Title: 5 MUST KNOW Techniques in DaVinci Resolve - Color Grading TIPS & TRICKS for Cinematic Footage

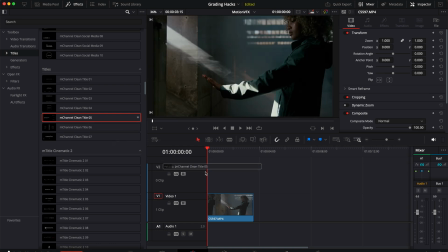These plugins are incredibly easy to use, and you don't need to read a guide or watch a tutorial to understand how they function.
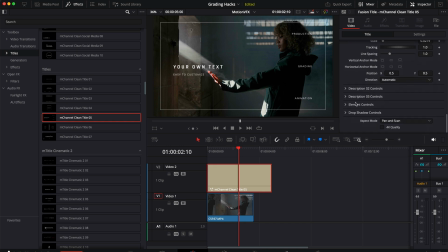Simply drag and drop and customize to your own liking.
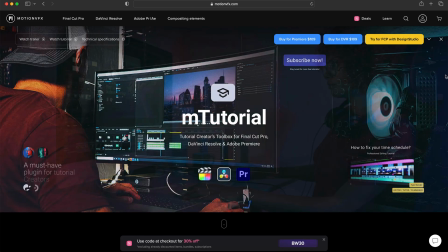For my tutorials and courses, I heavily rely on the MTutorial plugin to make it more interesting to follow along and easier to comprehend.
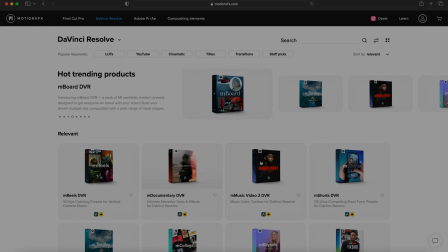It doesn't matter what your niche is, they've got something for everyone.
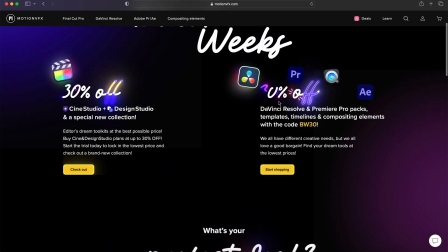With Black Friday coming up, Motion VFX is running some crazy specials and they're calling it Black Weeks.
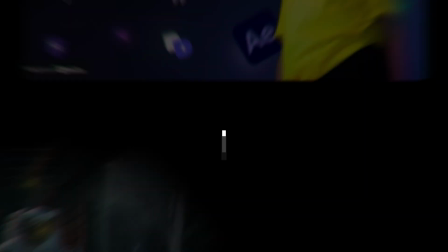Check out the link in my description for more info. Hack number four is to dehaze footage.
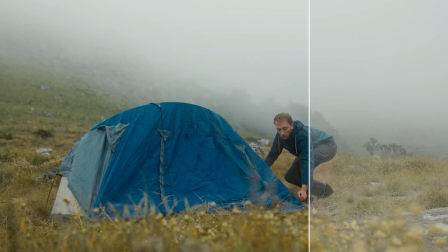Now there are two scenarios where you would want to do this. The first is if you overdid it with a mist filter.
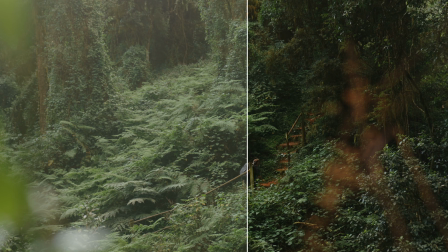In other words, the mist effect was a bit too strong and you've lost too much contrast.
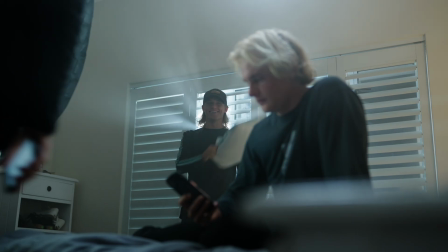And the second is if you overcooked a scene with haze. Resolve already has a built-in dehaze tool,
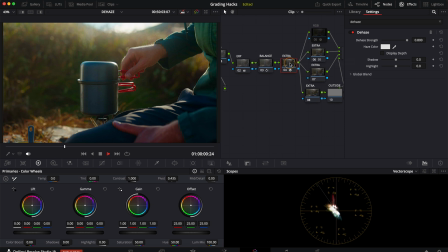but I never use it because I feel that it adds too much saturation to the image, and there's a much better way to do it.
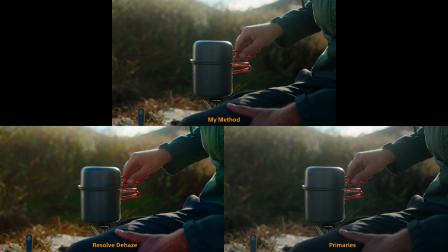If you compare it with manually crushing the blacks with curves and primaries and the dehaze tool, you will clearly see why I prefer it.
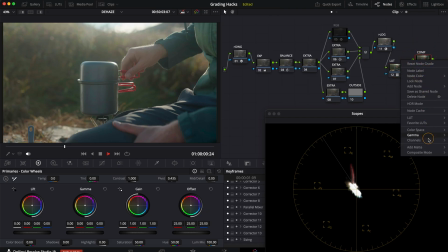Select the last node in your node tree and right-click to change the composite mode to soft light.
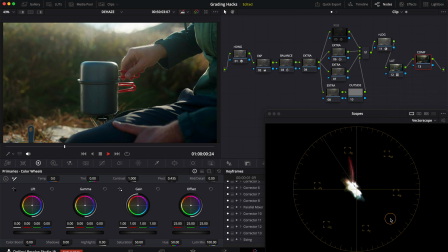This will instantly add contrast and color back to the image without making it feel underexposed.
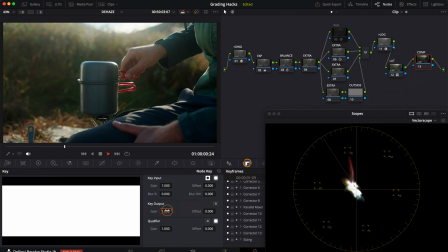If the effect is too intense on the blacks, you can always dial it down a notch by using a key and dropping the percentage.
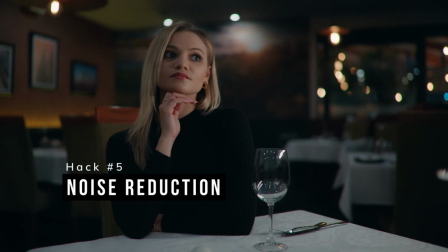Hack number 5, we'll have a look at a better way to do noise reduction.
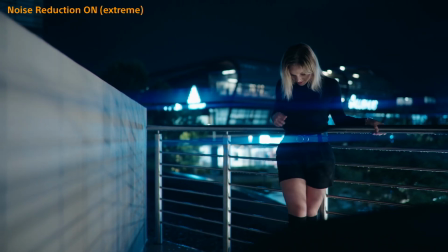The only thing worse than an image with noise is an image that looks like it's been treated with noise reduction. There are so many tutorials about it out there, but I actually disagree with most of them.
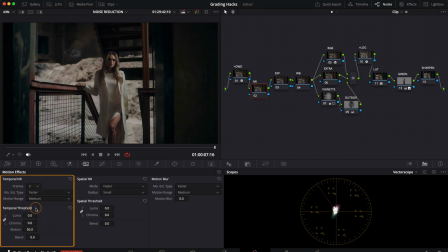A lot of them will tell you to use temporal noise reduction, and yes, it is super effective,
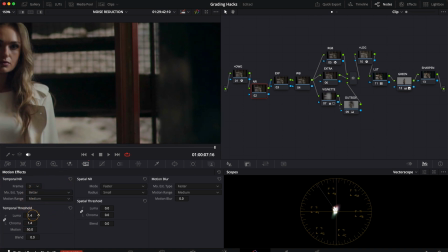but it can also alter the motion of your image, quickly destroying the organic feeling it had.
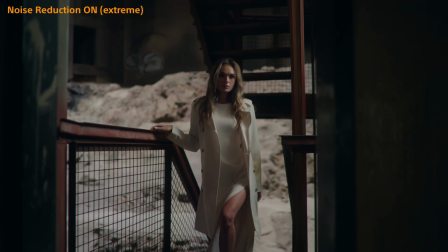I'm not talking about the plastic effect of adding too much noise reduction, but when it actually alters the frame rate, making it feel more digital.
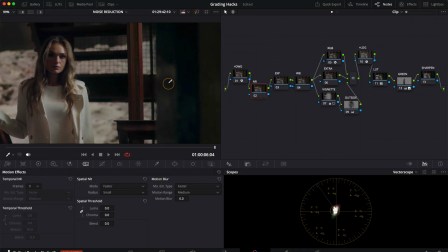The best way to noise reduce is to use the standard spatial noise reduction.
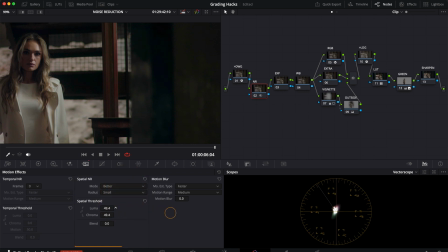The trick is to drag the slider to the point just before it doesn't make a big difference anymore. Now what you want to do is to identify the most problematic areas in your image,
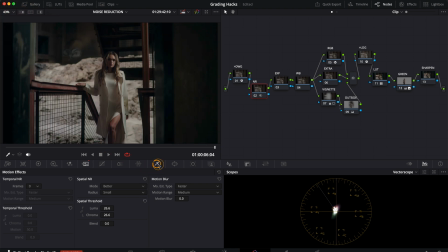usually the darkest parts of the scene, and to isolate it with the qualifier. Immediately select the Luma option, which means you're not looking at hue or saturation, but only luminosity.
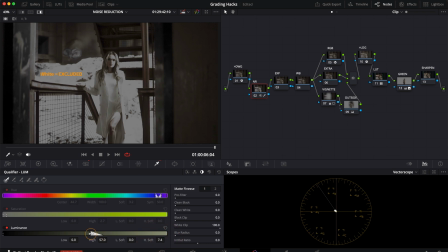Now select the darkest parts of the image most affected by noise, and give it a nice gentle feather into the brighter parts of the image. This way you're only applying noise reduction to the most problematic areas. Next, what you want to do is to sharpen the image a bit.
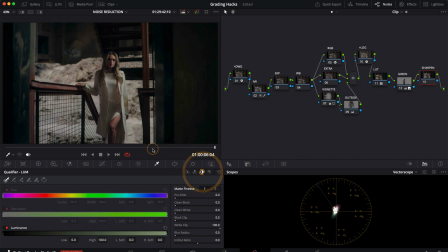So on the very last node, select the qualifier again, only focusing on luminance.
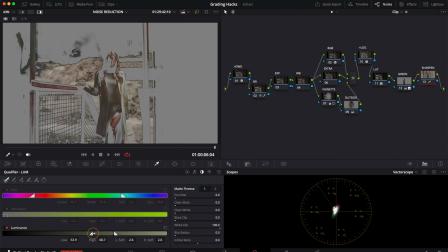But this time you want to select only the brightest parts of the image. This way you're doing minimal softening to the bright areas and minimal sharpening to the darker areas where it's not really needed.
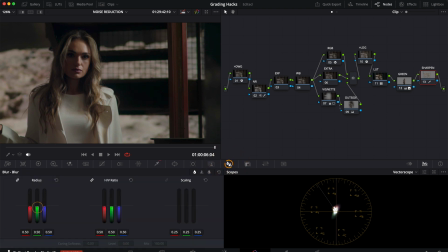And now you can add sharpening to only those areas.
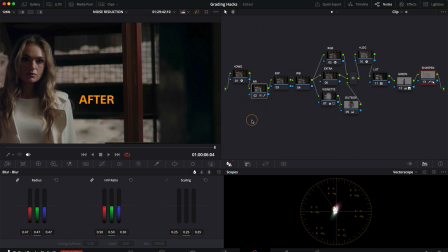If you want more in-depth explanations of this, feel free to check out my Resolve grading course in the description below. Thanks so much for watching, and I'll see you in the next one.